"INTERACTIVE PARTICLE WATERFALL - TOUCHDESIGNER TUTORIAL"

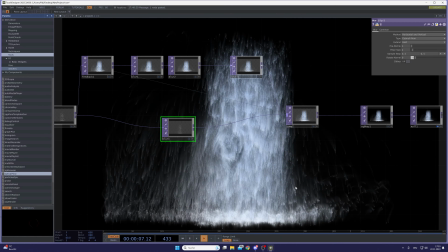(32:53)
It just, for me, it looks a little bit softer and doesn't hurt my eyes too much.
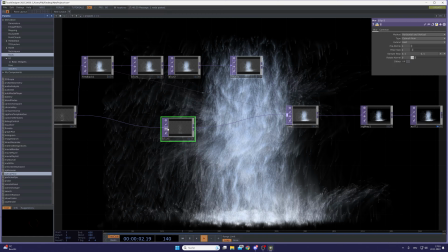(32:58)
But yeah, you could also have it sharp like this.
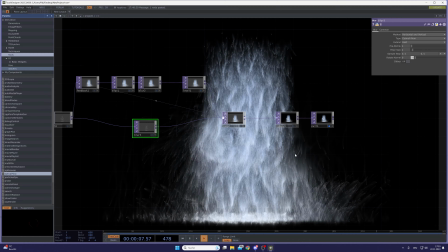(33:06)
All right.
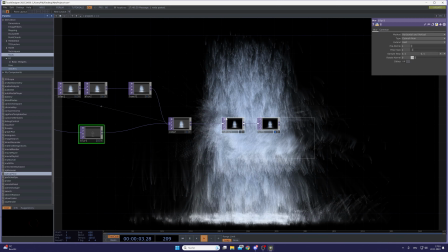(33:10)
Yeah, you could basically, that's it, and you could stop now,
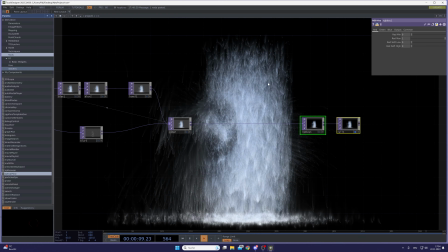(33:13)
but I wanted to this whole thing to be a little bit more glowing and more magical. So I did one more thing, which is a comp with itself
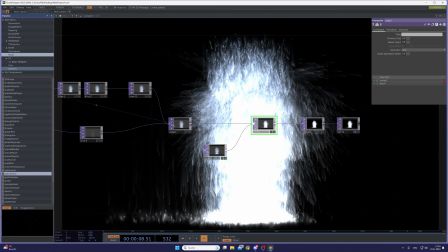(33:34)
on the operation mode add. And that's a little bit too much of a glow now, as you can see.
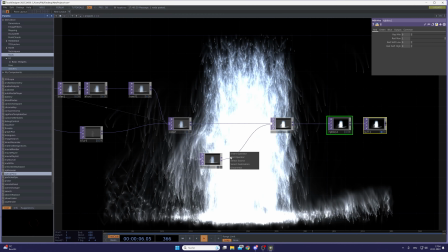(33:43)
But let's make a level after this blur
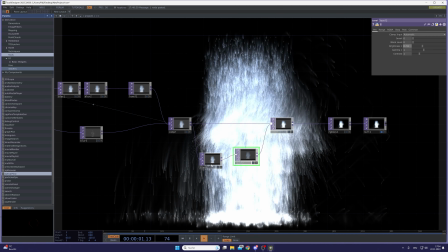(33:46)
and just bring this down a little bit and also make this blur a lot more intense.
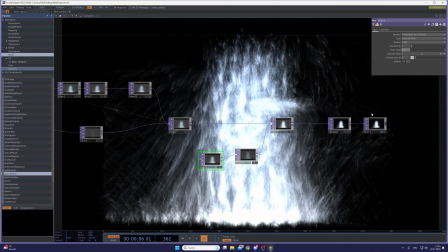(33:53)
So maybe even 32 filter size.
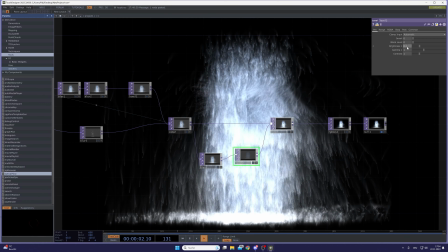(33:57)
And then, yeah, go down with this to a brightness of 3.5 or something like this.
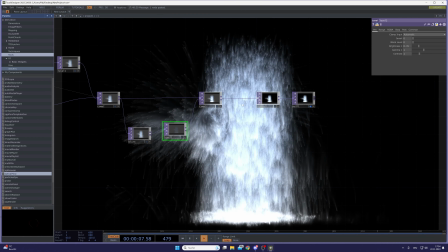(34:05)
To me, with this little
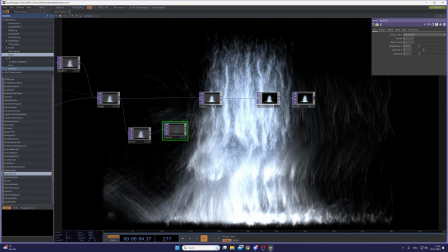(34:10)
post-production stuff, it looks a little bit more glowing, magic, watery, whatever.
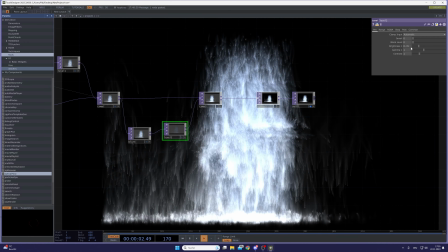(34:18)
Yes. Maybe even a little bit darker.
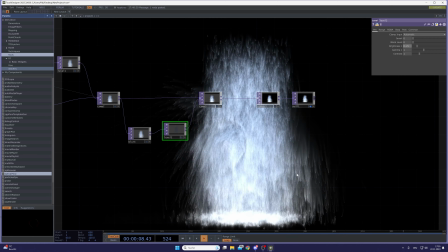(34:24)
That's a little bit less glowy. Yes. All right.
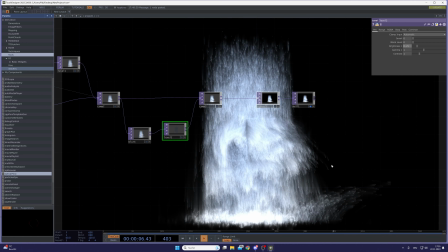(34:32)
Yeah. That's it. That's the tutorial. It's quite a simple setup, I think, and quite easy to understand and set up. It's really quick, but you can do a lot of cool things with it.
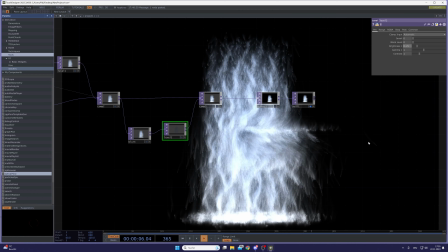(34:51)
I'm just imagining this as a big projection with some interactive silhouettes,
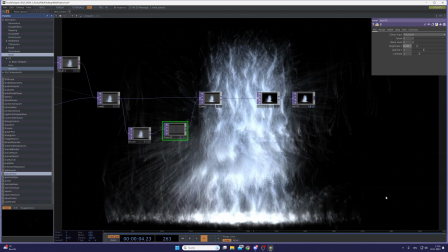(34:59)
so whoever's standing in front of it can interact with their own body shape.
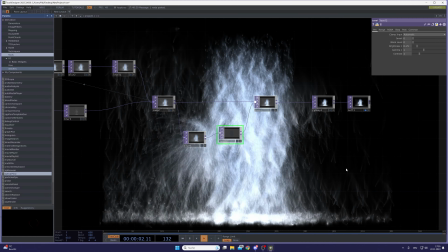(35:07)
I don't know. And yeah, so in case, one little
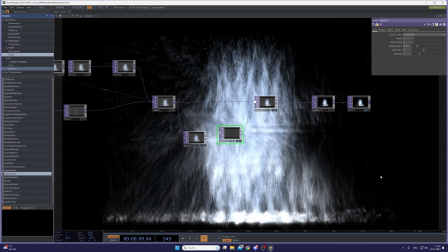(35:15)
thing, as you can see, when I'm getting really wild with this,
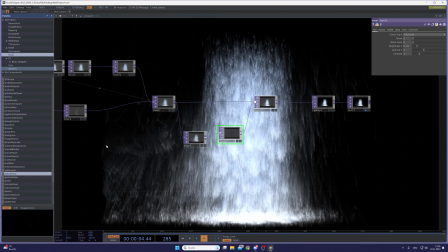(35:21)
we are bouncing on those bounds again, which we don't want. So always remember,
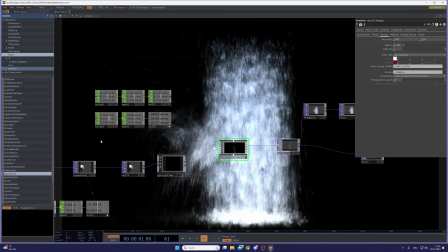(35:28)
If you have a little bit too much of bouncing going on, just increase the size of your bounce.
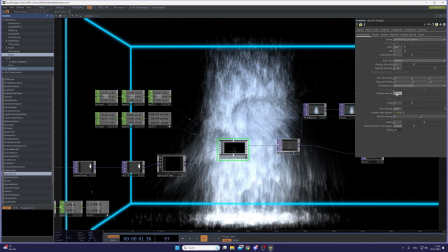(35:37)
So those things here, just increase those until it doesn't happen again.
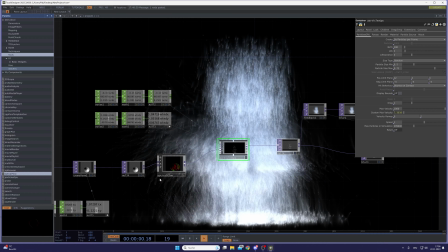(35:46)
Yes. All right. I hope you enjoyed this little tutorial.
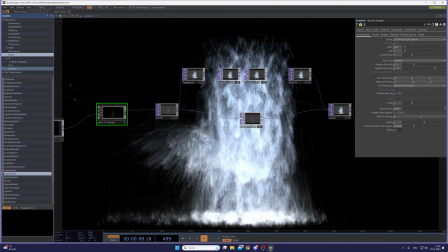(35:54)
And yes, let's get into the waterfall.
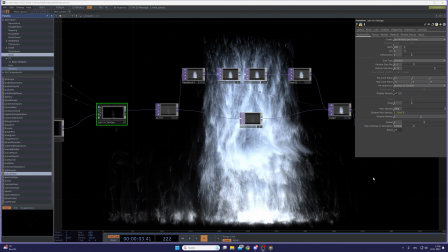(36:00)
Enjoy, stay creative, and most important, stay kind. Bye bye.